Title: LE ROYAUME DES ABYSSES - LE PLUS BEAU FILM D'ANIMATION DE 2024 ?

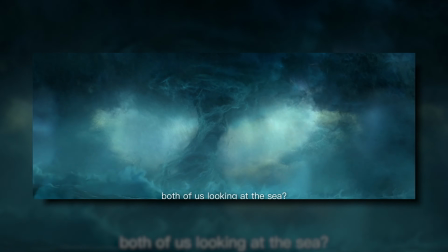Pourtant, c'est précisément cette transition entre des images de synthèse soignées et des vagues de
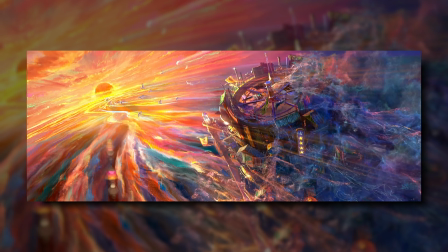peinture et de particules tourbillonnantes qui plonge le spectateur dans un monde alternatif.
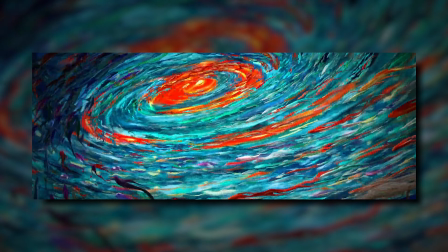Cela lui permet d'explorer une dimension plus sensorielle que réelle. En gros, la direction artistique presque futuriste représente la main tendue vers le spectateur pour plonger pleinement dans l'histoire. J'emploie le terme futuriste car de nombreux spectateurs ont accusé le film d'avoir utilisé des technologies d'intelligence artificielle et de génération d'images. Or, il n'en est rien. Forcément, ça nous laisse sur le cul avec un résultat aussi fou.
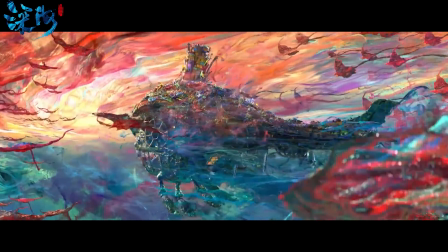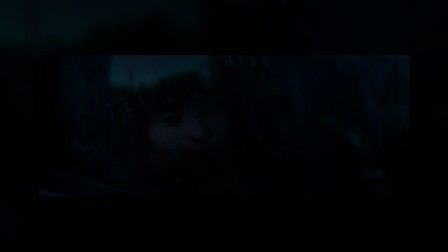L'élément le plus impressionnant du film reste l'eau, dans toutes ses formes, surtout la pluie, d'un réalisme bluffant.
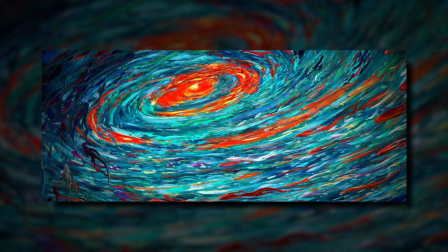L'eau prend une dimension sans précédent en tant que symbole de vitalité. Tout bouge, danse, s'anime, coule, se déforme et se contorsionne dans un chaos hypnotique.
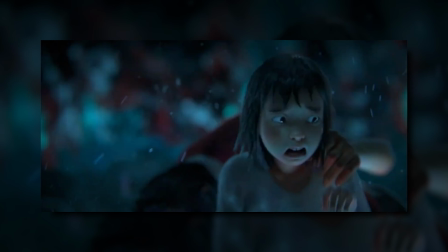Ça, couplé au plan rapproché sur les détails de la peau, des cheveux ou des vêtements, et on obtient un combo parfait de performance numérique.
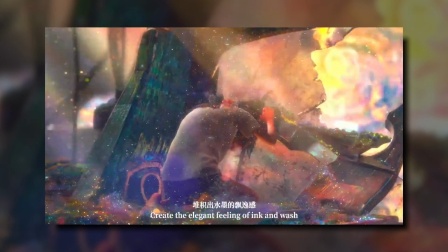Voir le making-of de fabrication n'a fait que confirmer pour moi tout le travail et l'amour mis dans ce projet. Je vous jure que quand vous tombez sur la première fois sur un plan rapproché de la gamine, avec son grain de peau, son duvet, la brillance de ses yeux, la fluidité de ses cheveux, la texture de ses vêtements et ses expressions faciales marquées, forcément ça ne peut laisser indifférent. Et je ne vous parle même pas des plans larges de décor, oh là là. Entre le restaurant, l'océan, la ville portuaire, mais mon dieu, quel travail, j'en reviens toujours pas.
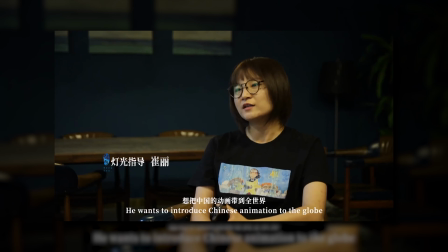Le réalisateur démontre remarquablement sa capacité à constamment
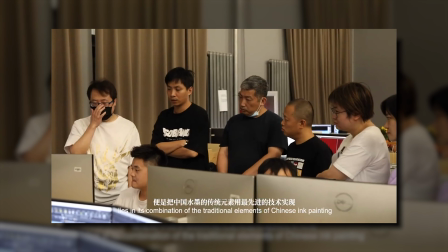flouter les frontières entre les personnages et les éléments de décor ou les paysages colorés.
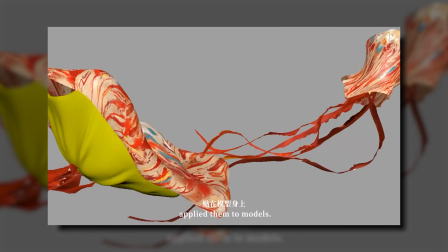Cette approche crée une immersion de fusion ou de dilution qui est rarement observée au cinéma jusqu'à présent.
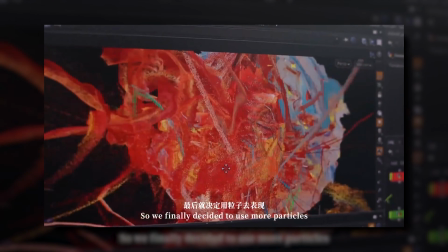Et c'est pour cela que la comparaison avec des tableaux de maître est plus que bienvenue.
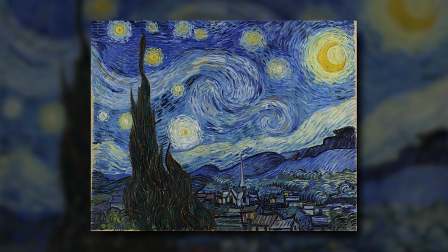Comme ceux de Van Gogh pour ne citer que lui, avec la très célèbre Nuit étoilée pour les profondeurs des mers,
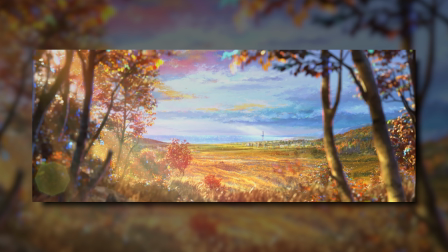ou encore Champ de blé avec cyprès pour la campagne d'enfance de Nahe. Des œuvres hors du temps, hors des codes naturels de la couleur ou des formes.
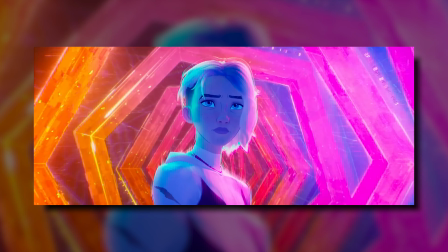Alors que Spider-Verse mélange habilement sa modélisation et son animation 3D à de la 2D pop art ou street art,
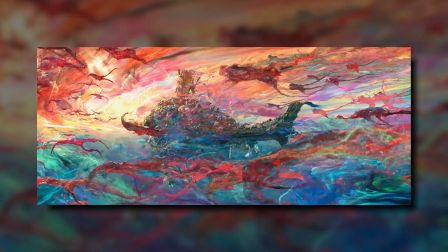Le Royaume des Abysses plonge son inspiration artistique dans la peinture à l'huile, mais surtout l'encre chinoise,
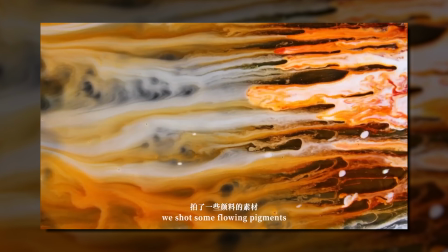avec cet effet lavé à l'eau, savonneuse, mélangeant les couleurs dans un effet fluvial particulièrement esthétique à regarder.
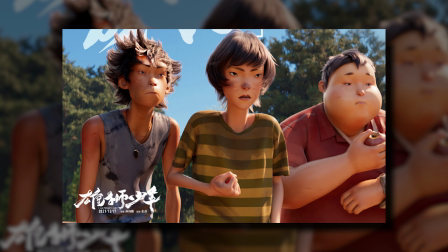On pourrait aussi comparer la direction artistique 3D du film avec le film d'animation I Am What I Am, sorti en 2021.
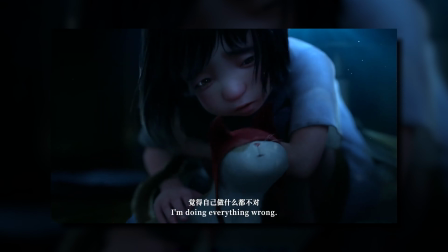On serait donc sur une redondance d'un style 3D propre à l'industrie chinoise,
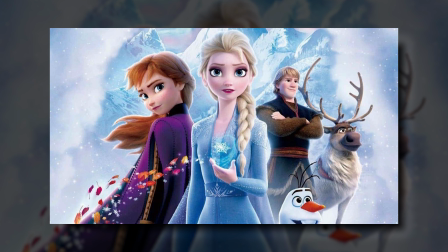comme c'est le cas pour les Américains, avec les productions 3D de chez Disney pour ne citer qu'elle. Amateur de bouffe, celle-ci n'est pas en reste. Parce que bon, on est la plupart du temps dans le restaurant de Nahe, servant toutes sortes de bouffe, certes peu appétissantes pour certaines, mais qui pour d'autres plats ne laissent pas indifférent tellement les détails sont précis. Dans le gras, la sauce, la couleur et la cuisson, bref, vive la bouffe.
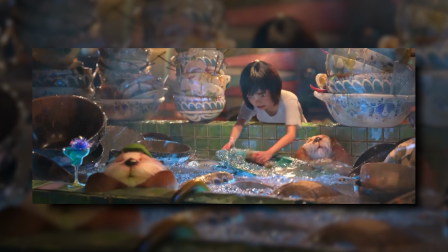Le défaut du film se trouvant surtout dans le rythme et le montage, il peut justement être accentué par cette esthétique,
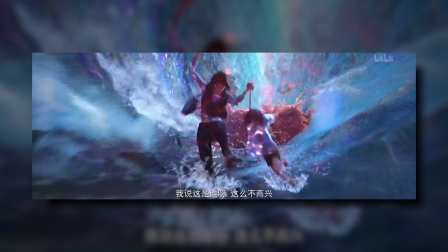renforçant ce côté épileptique qui peut faire fuir de nombreux spectateurs non habitués à s'en prendre plein la vue,
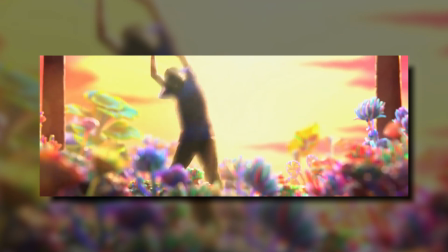comme une attraction Space Mountain de 1h30. Et le tout avec une version originale en chinois, langue à laquelle je ne suis clairement pas habitué. Et c'est vrai que je ne peux pas vous mentir là-dessus. C'est assez dur de tenir frontalement face au film sans ressentir quelques faiblesses aux yeux et aux oreilles. Perso, mes moments préférés du film se retrouvent dans les scènes bien plus calmes, au dialogue posé et à l'ambiance flottante, donc surtout les moments sortant de l'action frénétique avec le fantôme rouge en gros. Fantôme rouge que je trouve d'ailleurs très bien exécuté dans sa forme de particule, mais très mal rendu à l'état liquide, comme un effet de vaseline collante. C'est vrai que cette différence de qualité m'avait pas mal perturbé. Mais esthétiquement, à part les fluides de la bouffe et du fantôme rouge, et également certains moments abusés où les personnages flottent dans le plan comme s'ils pesaient 32 grammes, je n'ai rien à redire sur la qualité artistique.